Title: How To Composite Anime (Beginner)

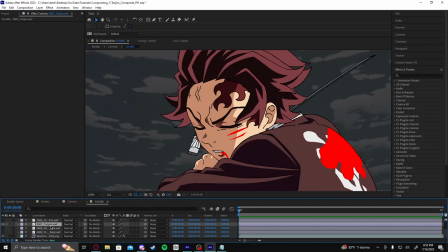Typically in animation production, we're going to turn everything off just so I can kind of demonstrate this.
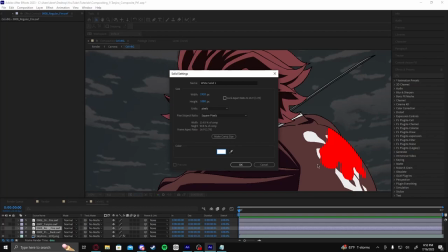We'll keep the background layer on. We'll keep Tanjiro on. We'll create a new solid
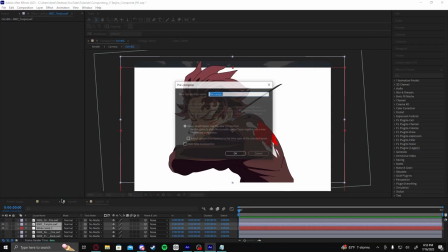that covers everything in the background, and we're going to pre-compose these.
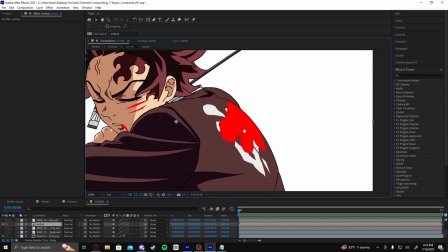This is just to show you something. You don't need to do anything that I just did. But typically in animation production, for anime, they don't have transparent cells.
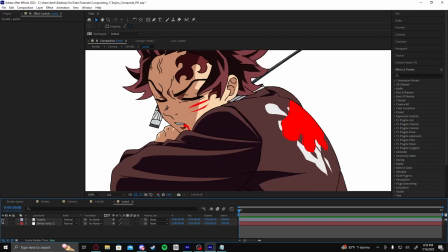They are almost always on white backgrounds like this. Since this is not for an actual anime production, and is for my own personal purposes,
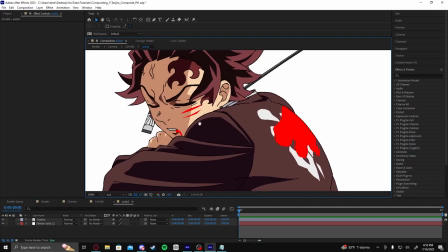I do have transparencies, and it is helpful to do that.
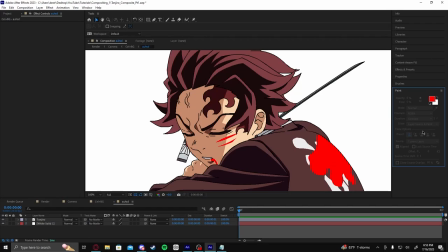But for the sake of the studio workflow, this is not the way the studios tend to operate. What you can do to get rid of these white backgrounds is you can use, why is all of that selected? You can use the OLM color key effect. Oh, my bad.
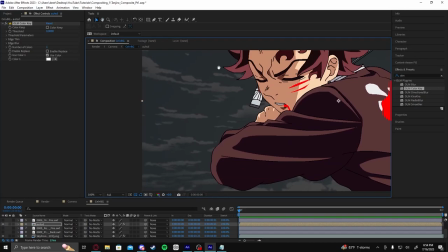Let me exit the pre-comp. I created this pre-comp to act as if it was just one PNG. You can use the OLM color key effect and key out the white.
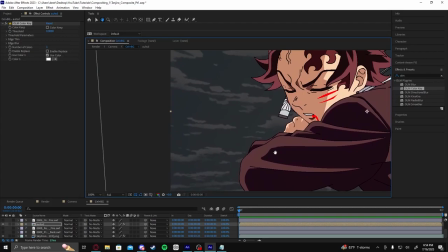And that's pretty much all it takes to turn it into a transparent image.
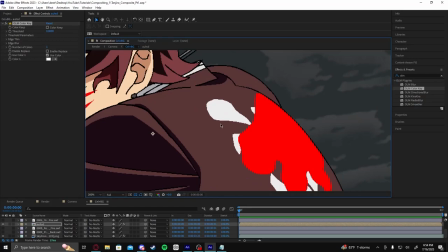It's the same thing. You'll notice these are not keyed out, and that's because they are not perfectly white.
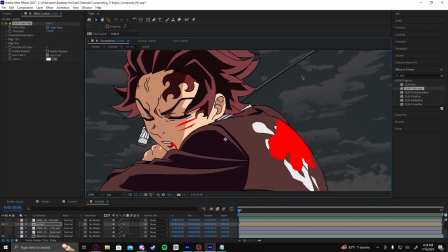Typically in anime production, they don't use perfectly white. They'll use a very slightly off-white.
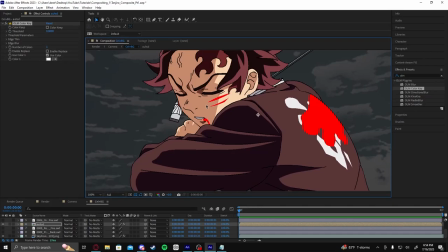And that's because, like I said, these backgrounds are not transparent. So in order to key that color out, they just they keep everything else as a slightly off-white.
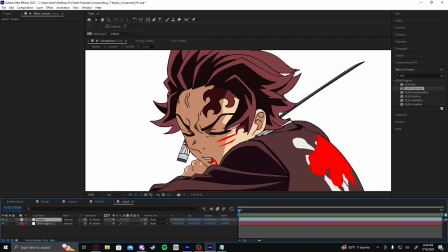So that's what you would do if your image does not contain transparency. In my case, it does.
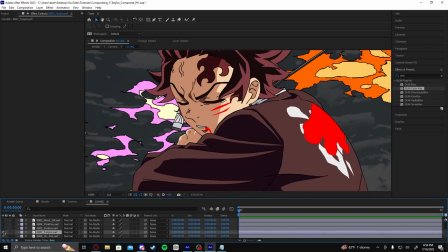So I don't need to worry about any of that. We can just undo everything that I just did right there.
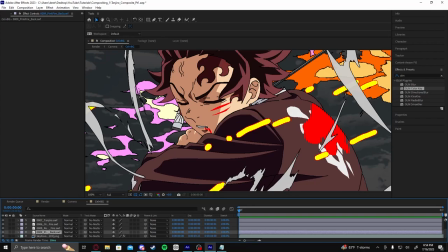And you would do that for every layer. But since that's kind of already taken care of in my case, we're not going to worry about that.
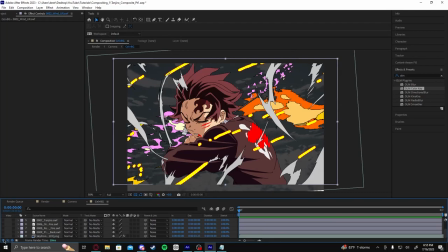I'm going to instead show you how you can manipulate certain aspects of this drawing to make them look a little bit nicer.
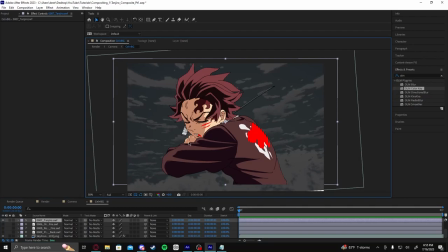So first things first, we're going to turn everything off except for the background and Tanjiro.
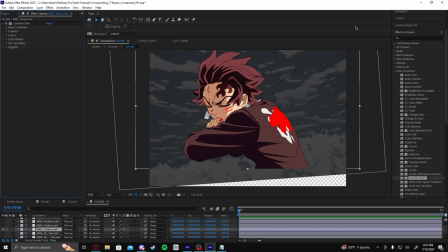And we're going to see what kind of adjustments we can make here. Oh, if you want to color correct Tanjiro, we could use this effect right here. It's called Lumetric Color. It's underneath the color correction. There's a bunch of different methods for color correction that you can do.
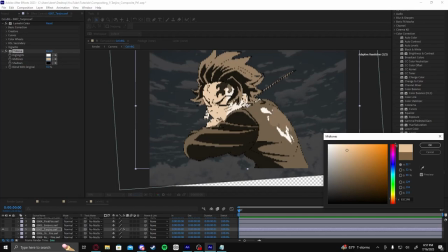I know Tritone works really well. If you want to change specific things, right?
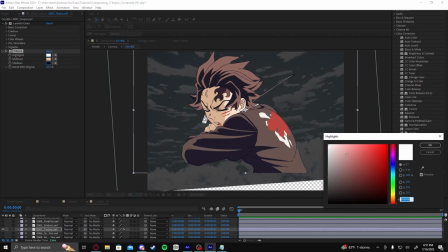You can also blend with original. So let's say I wanted to give him more of a blue tone to match this night setting, right?
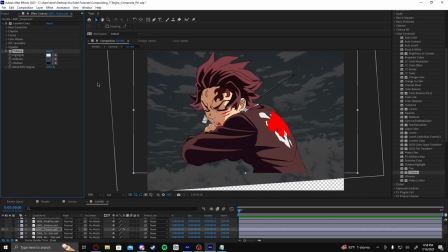Maybe I'll do something like this, right? And you can blend it with the original to a degree. You could also pick the colors directly off the background.
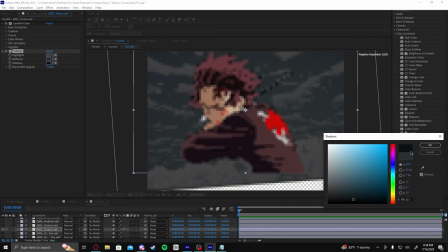Like, let's say you want your highlights to be that color. You want your shadows to be... or maybe that's your midtones, and then your shadows are closer to black, right?
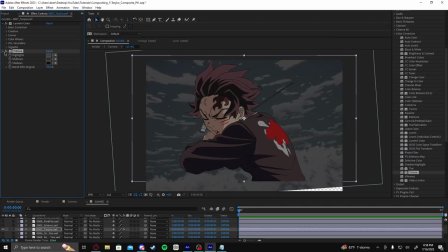And you can use those to make your character match into the background a bit more. Just blend it with the original so that you don't erase the original colors completely. I know Tritone can work really well for that. But Lumetric Color, if you go to... where's it at?
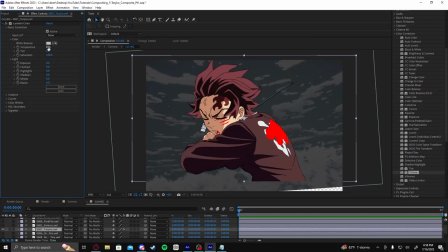Color Wheels? Here. You can change the temperature of your drawing if you want to make it warmer or if you want to make it colder, right? In this case, this is a night setting, so maybe we'll make it a bit colder. You can change your saturation if you want to make the saturation higher or the saturation lower.
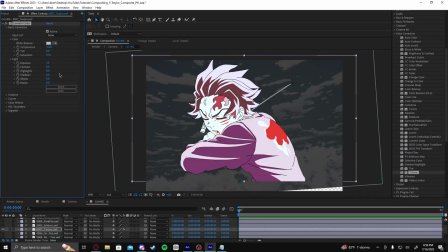In this particular case, maybe I'll lower it a little bit. You can change your exposure.
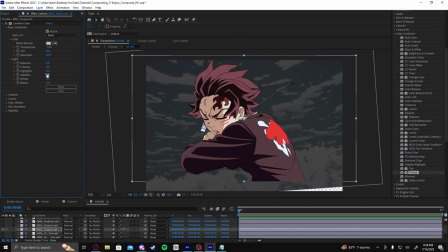And these are similar settings, right? Maybe if you were matching some sort of specific look that a camera might have. You can mess around with all that. You can also throw, where's it at? Hue saturation? I'll just type it in.
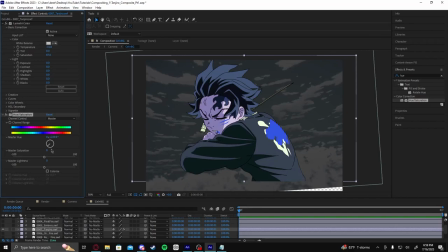You can change hues directly like this.
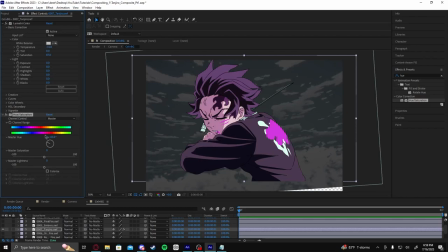And this will offset them a little bit, bringing them bright. You can see the shift right here though, if you look at my mouse underneath the channel range. So right here, I'm shifting all of the original red tones to be pink. The pink tones to be blue, the blue tones to be cyan, light blue, the yellow tones to be red, etc.
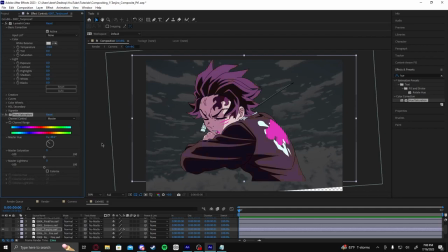So it does directly show you that that change. And if you spin the wheel all the way around, you'll see it does loop around. You could also use the brightness and contrast effect to change the brightness of the drawing, the contrast.
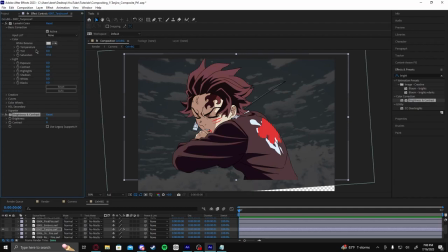And just play around with all these and try to do color correction that makes it look like your character is actually in this background.
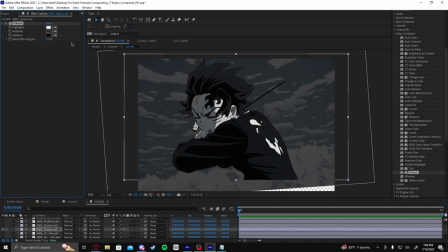I think for this particular case, I'll just be simple and we'll try some Tritone like this. And then we'll just blend it with the original, maybe 65%.
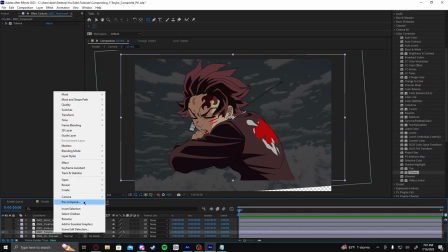Now, another thing that you can do, maybe we can pre-comp the Tanjiro layer.
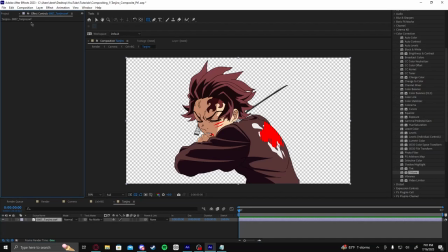Call this, we'll just call it Tanjiro or character or something like that.
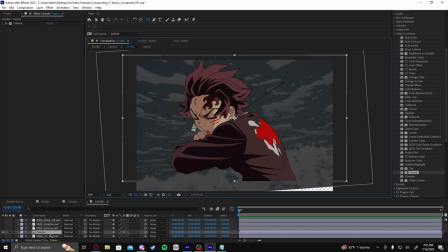I was going to copy and paste the effect that we just put on the character onto the pre-comp instead of the character, so we could have an empty pre-comp. But the setting I selected already kind of took care of that for me, so it's fine. Inside of the pre-comp, we have the unedited one.
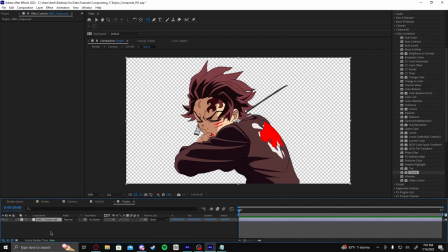And outside of the pre-comp, now we can edit it and add effects on it without destroying the original image.
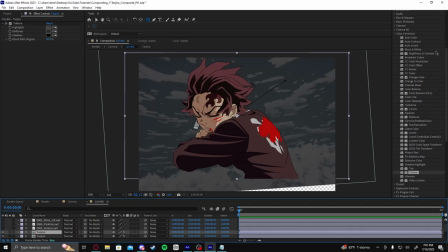So let's duplicate this pre-comp. And we're going to add a gradient ramp. And we don't need this Tritone effect because the Tritone is for this layer that's beneath it. But for this layer on top, we're going to add a gradient ramp.
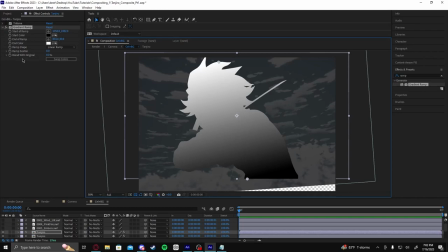The default gradient ramp is white and black. And what we can do here is we are essentially drawing the focus of your eye subconsciously. Usually you want the focus of a drawing to be the character's head.
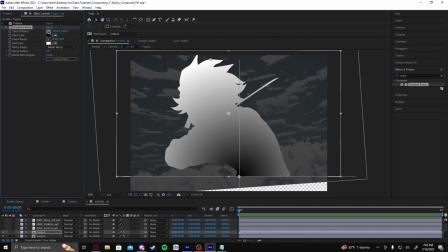So... we could also do a radial ramp that might look kind of nice.
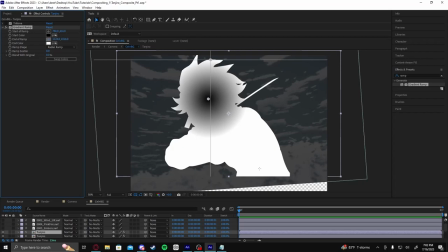With a radial ramp, the black is the center of it, and the white is the outside area.
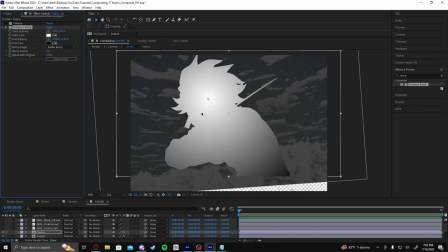So in this particular case, we're going to swap those around, right? Because we want the black to be on the outside and the focal area to be towards the face.
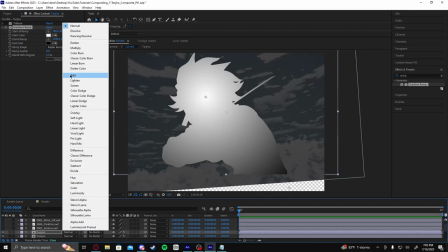And this is not a lighting related thing. This is just to draw the focus of the eye. This is going to be a very subdued effect.
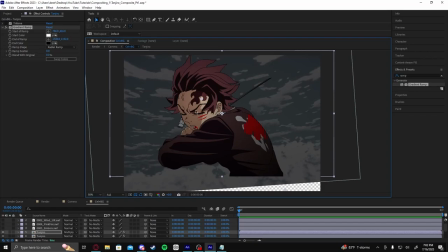So we're going to change the blending mode to multiply. And as you can see, all of the whites have become completely transparent, but the blacks are still there.
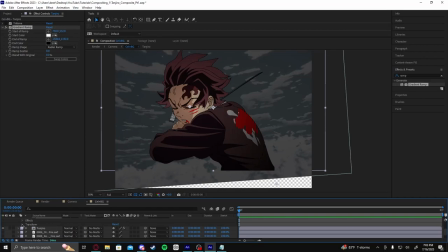So you can draw the focus maybe towards Tanjiro's face right here. And then if you go down to transform, you can change the transparency to something that you feel might look more appropriate.
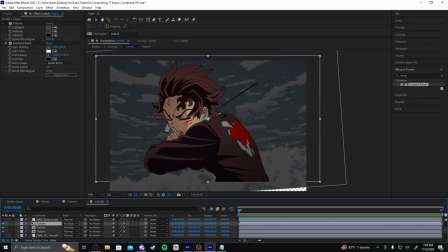I'll do 45 for now. We can always mess with that some more later. Another thing that you can do, we're going to duplicate this again. We'll turn off the gradient ramp. And we'll just delete the gradient ramp and the Triton. We don't need those for this layer. And what we can do is set this back to the normal blending mode.
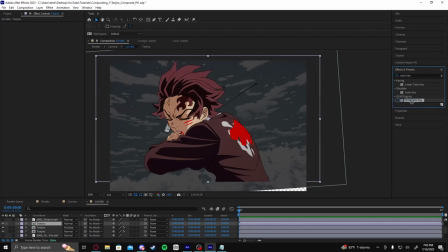And remember how I showed you how you could color key effects earlier using the OLM plugin?
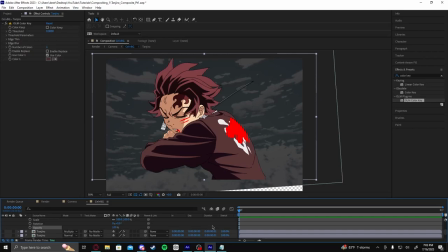So if I wanted to key out, let's turn these other layers off so you can see a little bit better. Fix the opacity, set it back to 100. So if I key out a color, it'll disappear completely.
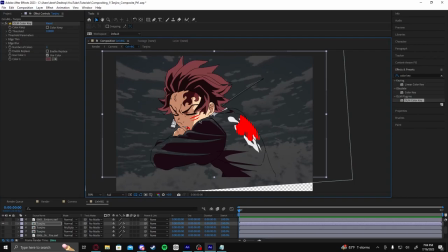Like if I keyed out the blood, now it goes bye-bye. If I key out this light color of the jacket, the dark color remains, but everything else goes bye-bye.
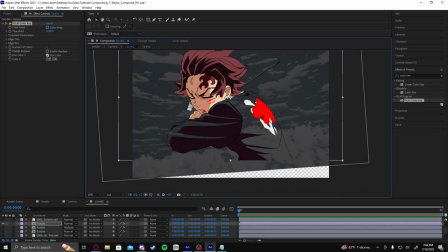What we can do with this is you can manually pick every single color that you want to change. I'm going to grab all of the shadings. And what's cool about the OLM color key effect is you can change the number of colors that you're grabbing.
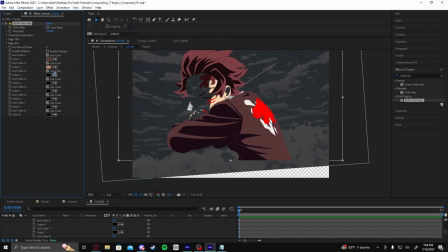So just for now, we're going to say maybe 8. And we're going to grab all of the shading colors.